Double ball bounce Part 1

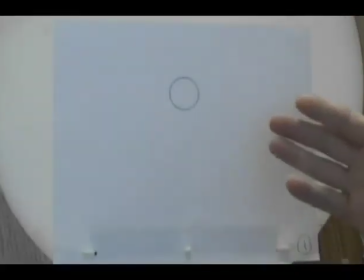(8:44)
We don't really know. So what we do need to find out is what is the absolute action that we can definitively say,
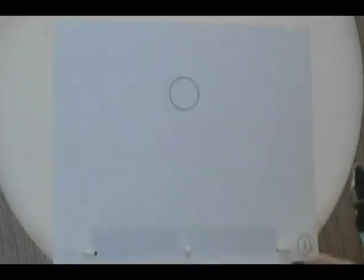(8:51)
I know exactly what the ball is going to be doing in this position. Does anybody know what that position would be? Which drawing?
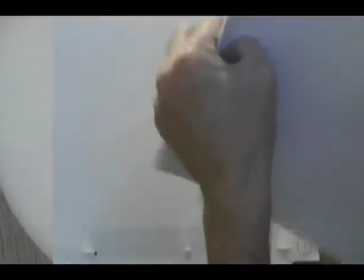(9:02)
No? Not even a guess? Yep. 1 and 7.
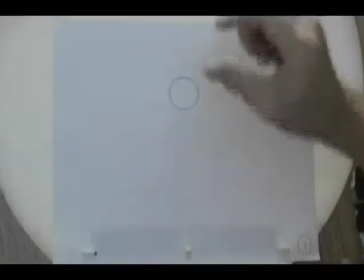(9:07)
No, it's not 1, because again, it's just reached its high point. We're not quite sure.
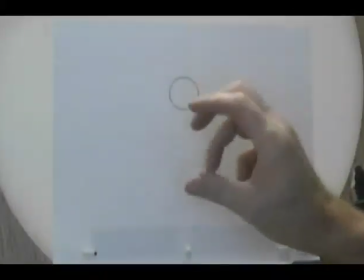(9:13)
7, yes, we could say number 7 pretty definitively,
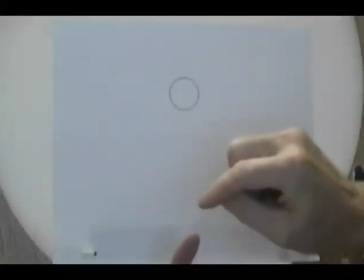(9:17)
that when it squishes down into the bottom, most likely the ball would be in a stretched out position.
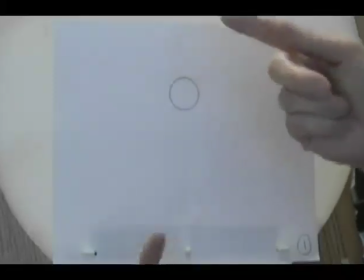(9:22)
But there's a couple of drawings before that that we can say for sure we know exactly what it's going to be, and that's drawing number 5.
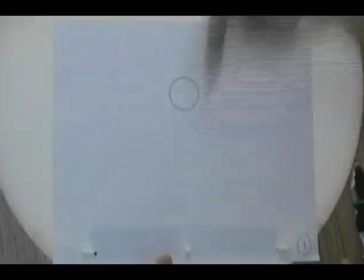(9:29)
As it reaches its maximum speed,
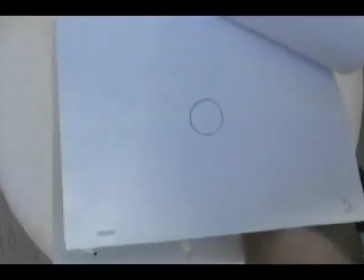(9:31)
we know for certain that on drawing number 5 the ball is going to be stretched out on this one here.
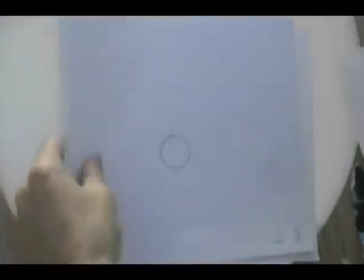(9:38)
So what we'll do is we'll just take our drawings, put them off to the side, and take out your drawing number 5.
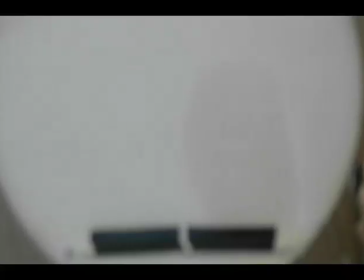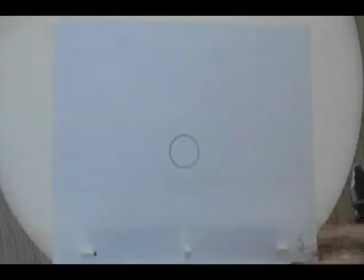(9:51)
So this is when the ball has reached its maximum speed and it's dropping.
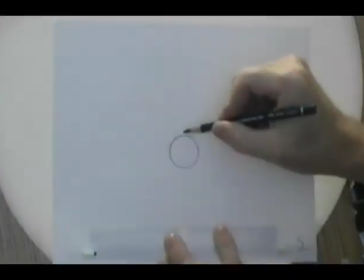(9:56)
So So the ball that would be attached on top of this one would be stretched out.
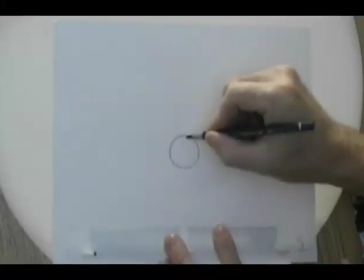(10:02)
So what I want you to do is I want you to draw another ball, and you can overlap it if you want to, just to show a little bit of three-dimensional drawing to it.
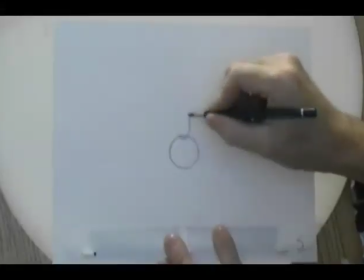(10:10)
But place the ball on here and stretch it out and make it just slightly smaller. So it's almost like a snowman type thing.
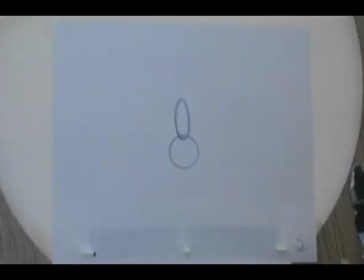(10:25)
So we're going to place that ball right on top of that one like that.
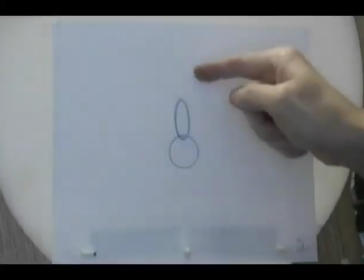(10:33)
Now don't forget, the ball is going from the top, it's dropping and it's reaching its maximum speed right here,
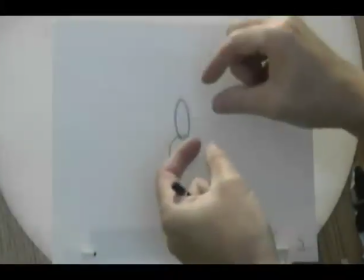(10:38)
so therefore the ball that's attached to it, reacting to the ball dropping, would have a pull to it.
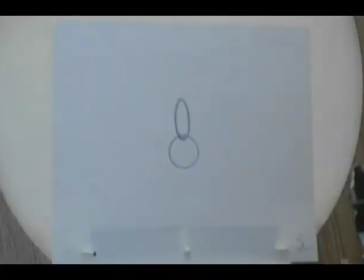(10:44)
Now we can alter this any way we want, depending on the type of an effect that we want.
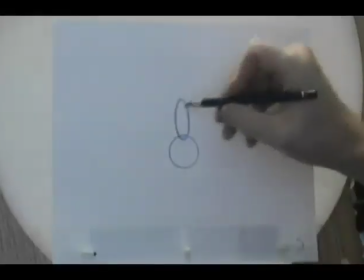(10:49)
If we want to make it more cartoony, what we can do is we can stretch this up even higher.
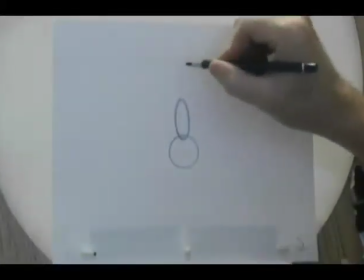(10:53)
Once we get looped through this and get back up to the high point, we can determine what's the high point of the ball and what's its position going to be, and then we can determine,
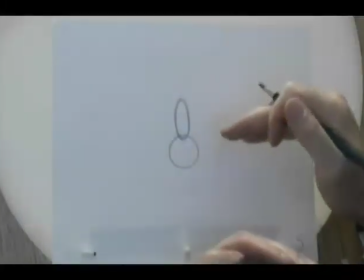(11:02)
okay, how are we going to have this react to it coming down.
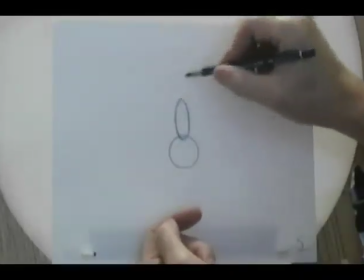(11:05)
So let's say at the high point when the other ball is up here, and let's say the other ball is almost a circle, maybe it's just a little bit squished,
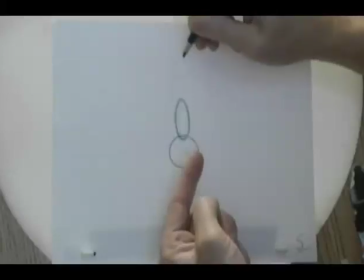(11:14)
then as it begins to drop and pull, what we could do is we could pretend that at the high point here of the ball, the second ball, it's actually stuck.
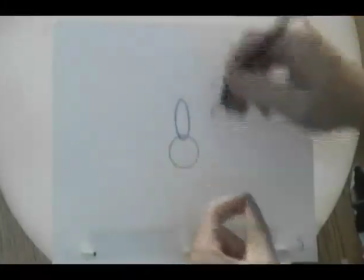(11:23)
We could put a pin in it and hold it in place, and it drops down. So we get that visual effect of the coyote and Roadrunner.
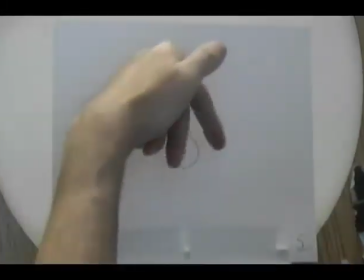(11:29)
You all remember the cartoon when the coyote runs off onto the cliff and he's holding there,
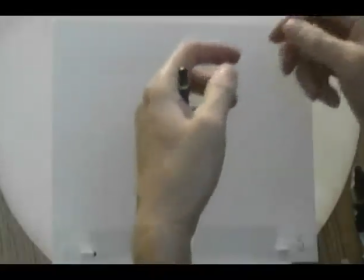(11:34)
and then he realizes, as soon as he realizes that he's in midair and that there's nothing underneath him,
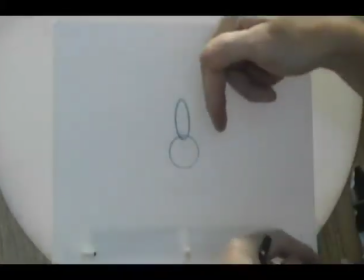(11:39)
that's when gravity takes over. So he just holds there, holds there, holds there, and then finally gravity takes over, he gets pulled down.
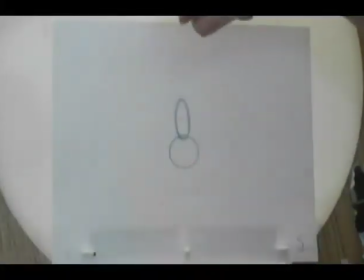(11:44)
And in some cases it'd be his bottom goes down first, then his chest, and then his head,
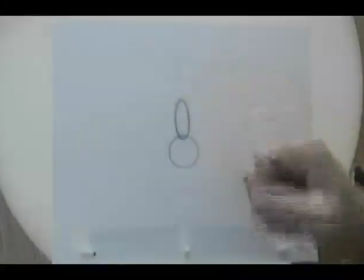(11:49)
and then that sign, you know, help, usually twirls and drops down after him.
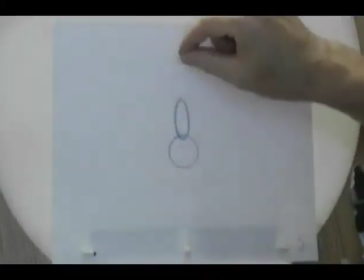(11:54)
So that's the idea of sticking that pin in his head and making it drop down.
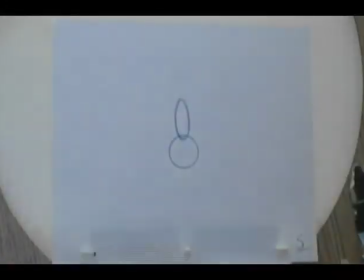(11:59)
If you watch the video from last year of the double ball bounce, I'll have actually cut in some examples of the Coyote Roadrunner, the various dropping ones. It was difficult to try and find it because you'd think, wow, that happened in every single last Coyote and Roadrunner cartoon, when in actual fact it didn't happen in every single last one.
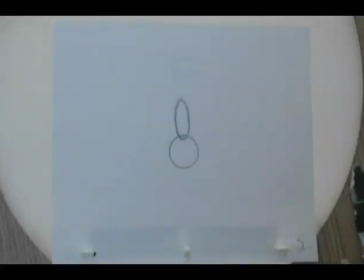(12:18)
There was actually only a couple that it happened in.
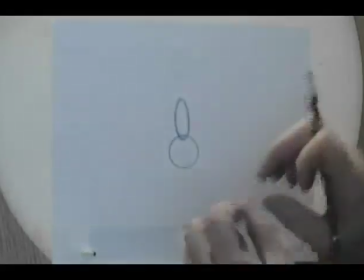(12:21)
So in this drawing here, we want to show this pulling, but like I said, we can alter it and change it later on if we want to.
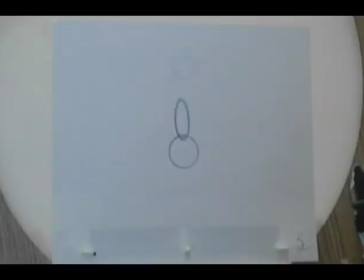(12:27)
So our next drawing now, as the ball drops, is going to be drawing number 6. So let's find our number 6 drawing.
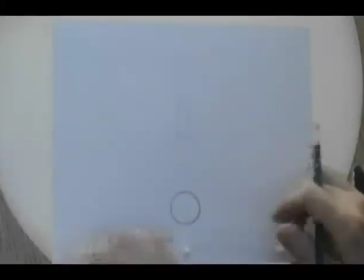(12:37)
And this is the drawing where the ball is just about to, or it's just touched the ground, but it hasn't compressed at all.
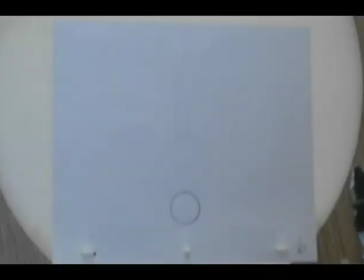(12:44)
So it's in its exact same state.